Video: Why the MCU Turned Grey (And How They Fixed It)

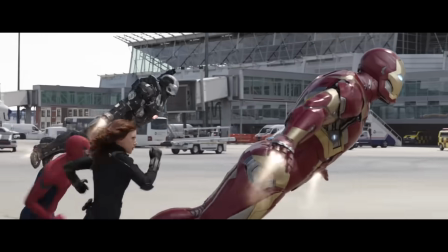A while ago, Patrick H. Willems put out a video asking why MCU movies looked so gray and desaturated.
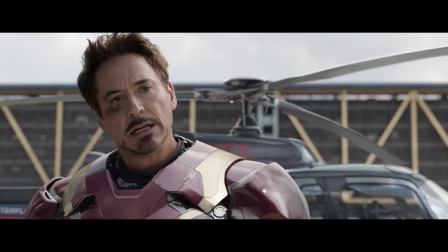He concluded that it was because the newer Marvel movies were shot digitally and not being graded properly.
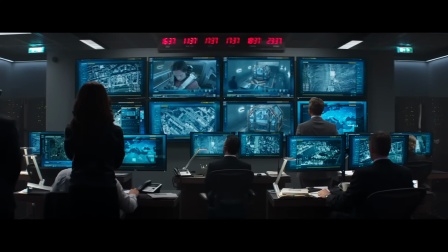It was a good question, but both I and a lot of other people found his conclusion that this multi-billion dollar studio just didn't know how to properly grade log footage to be a little bit ludicrous.
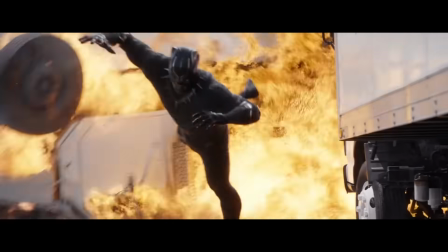On top of the unlikelihood that a studio would just forget to color correct their multi-million dollar investment,
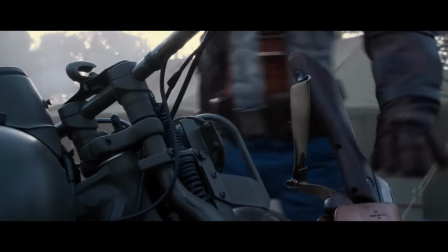both Captain America the First Avenger and Thor the Dark World were shot on the Alexa, and neither of them had the saturation or black value problems that Patrick blamed on digital photography.
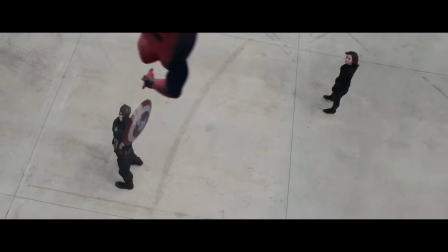I don't think the ugliness of Marvel movies is a factor of which ones are shot digitally. It's actually a factor of how many superheroes have to be on screen together.
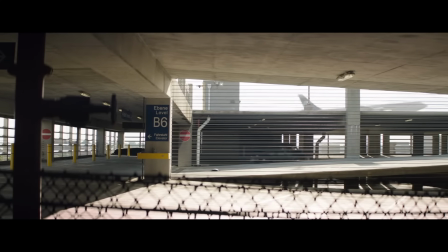Let me explain. The drab aesthetic of the MCU isn't a color correction issue, it's a production design issue.
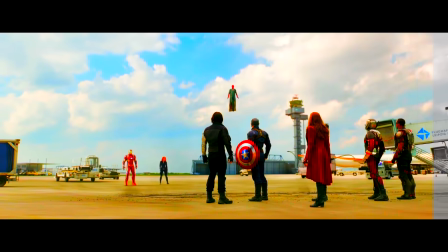No amount of color grading is going to make that airport look pretty. And I don't think that this gray aesthetic was a mistake.
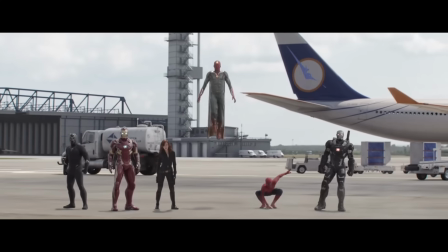It was a deliberate if ugly attempt to solve a problem, a color theory problem.
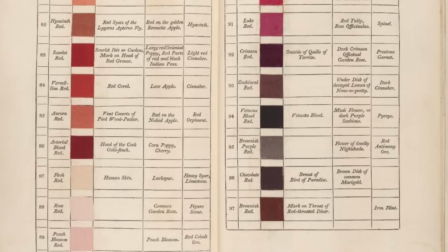Okay, so color theory is a fancy term for the study of which colors look good together. Like most exercises in pretentiousness, it was developed in Europe in the 18th century.
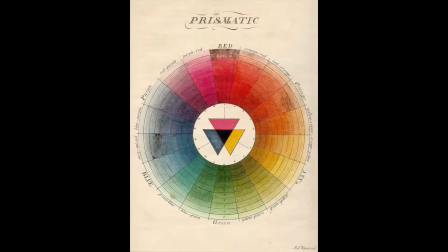It's really complicated and a lot of it is controversial, but some basic rules of thumb are that fully saturated primary colors generally don't look good together,
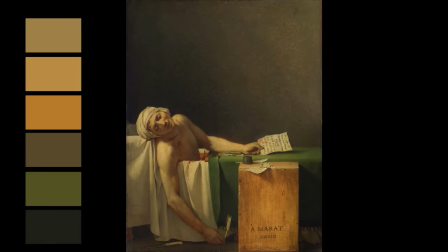and the more limited and carefully selected your color palette is, the easier it will be to make your art look nice.
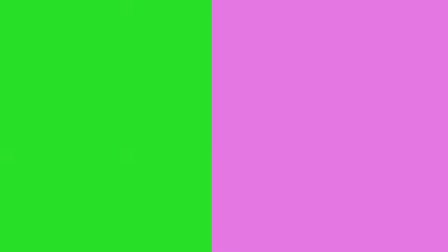The more saturated two colors are, the more we can perceive the difference between them, so the more they stand out from each other, which means the greater their potential for clashing.
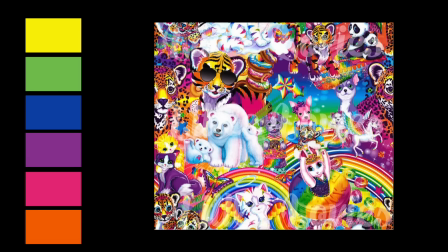On top of this, bright colors draw attention, so if all of your colors are at full saturation, the picture becomes hard to comprehend quickly with so many aspects demanding focus.
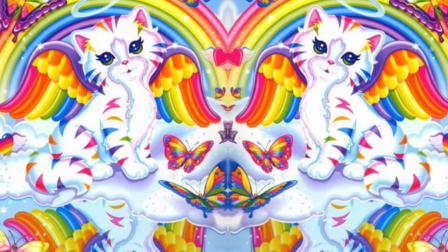When someone describes clothing or wallpaper as loud, this is usually what they're referring to.
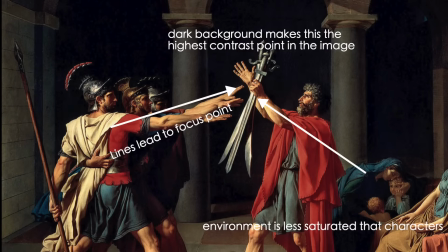As a huge aspect of composition is the art of guiding the audience's eye to the important parts of an image,
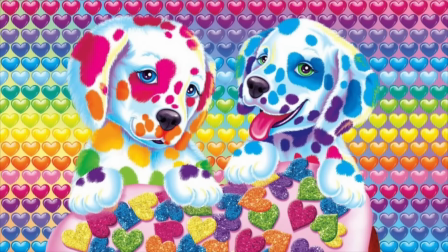having every element of a picture vying for attention at full saturation makes the picture very hard to read.
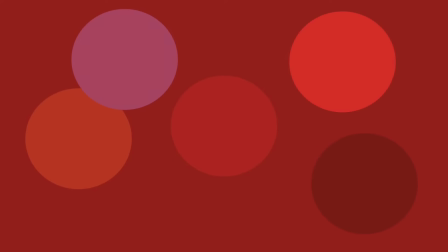Another way to pull attention with color is difference. The further away on the color wheel two colors are from each other, the more they stand out from one another.
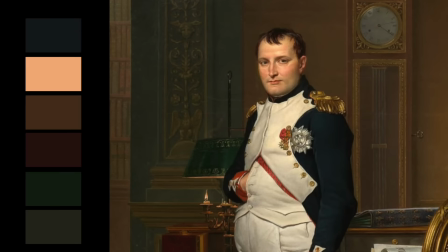One of the major aspects of directing a viewer's attention is to ensure that they aren't distracted by elements that aren't intended to be the focus.
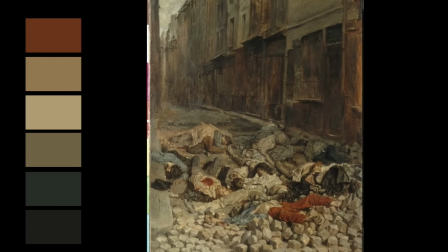Using a more limited color palette makes it easier to direct the audience towards what's important, as the artists have greater control over what does and doesn't stand out.
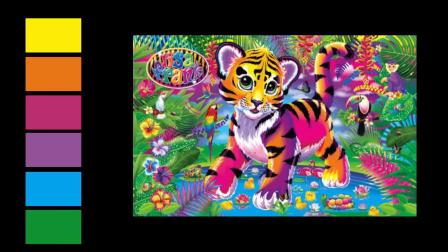Just like images at full saturation, images that use too many different distinct colors can be difficult to read quickly and might end up looking garish or tacky.
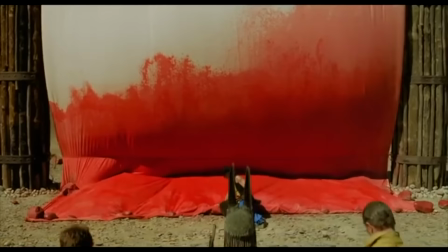It's certainly possible to make something look good with multiple bright primary colors Tarsim Singh pulled it off in the fall, but it takes a lot more care and attention, it has a less realistic aesthetic,
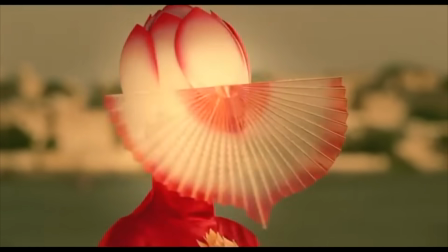and there's higher potential for it to look bad,
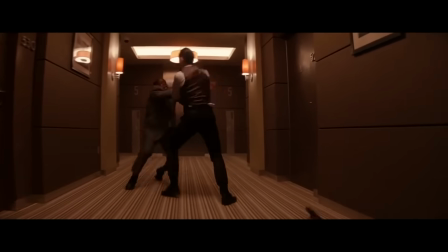so most filmmakers tend to steer clear and stick to smaller color palettes made up of similar hues and limit high saturation to important moments.
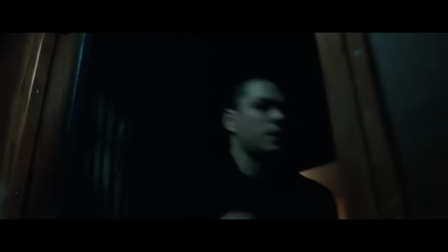This is part of the reason that so many movies in the mid-2000s were so desaturated and heavily tinted.
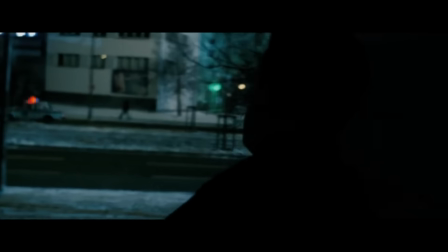If you You don't have the time or energy to work out a cohesive color scheme for the production design of your movie, dropping most of the saturation out in post so that all the colors look the same is a quick and dirty way to make your frame look less garish.
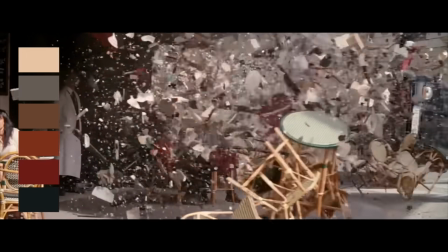Okay, so limited color palettes are easier to work with, and bright primary colors are hard to deal with.
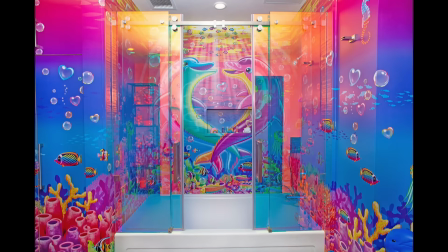Speaking of bright primary colors, do you know who wears a lot of those? That's right, superheroes.
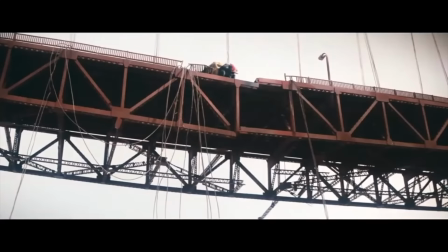This poses a problem for anyone making a live-action superhero movie.
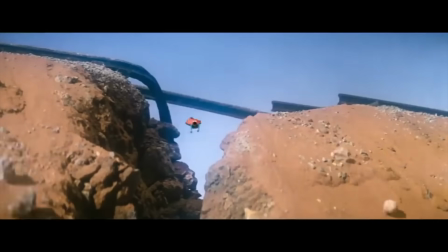How do you ensure the guy dressed up in colorful spandex doesn't clash with everything else, or look silly?
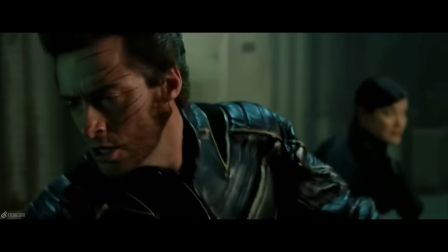For a number of years, a lot of directors just avoided the issue entirely by dressing their heroes up in neutral black leather.
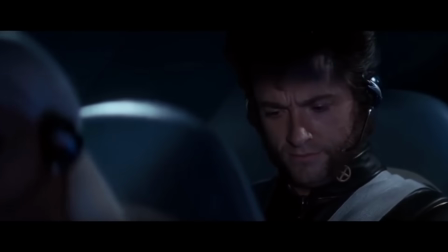You actually go outside in these things? What would you prefer? Yellow spandex?
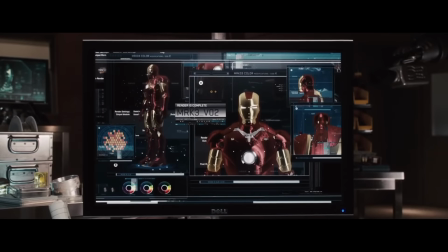But it would seem the MCU wanted to avoid this particular approach while simultaneously wanting to give their movies a realistic grounded tone. But how do you make a frame look good when your character is dressed up in bright primaries?
A little ostentatious, don't you think?
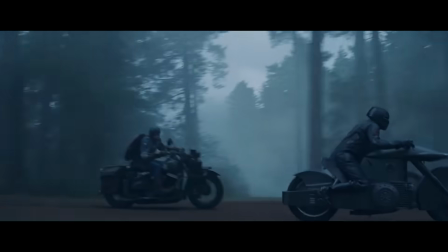Well, for the first few movies there was a pretty simple solution. Just tailor the whole color scheme of the movie around the main character's costume.
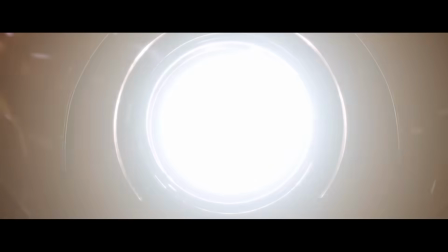Throw a little hot rod red in there.
Iron Man is wearing bright red and gold armor, and so the movie's look is designed to be analogous to that.
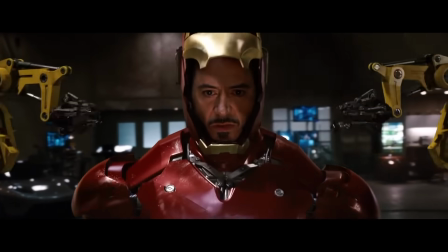The movie's mostly warm reds and yellows, with some blue accents thrown in there for contrast.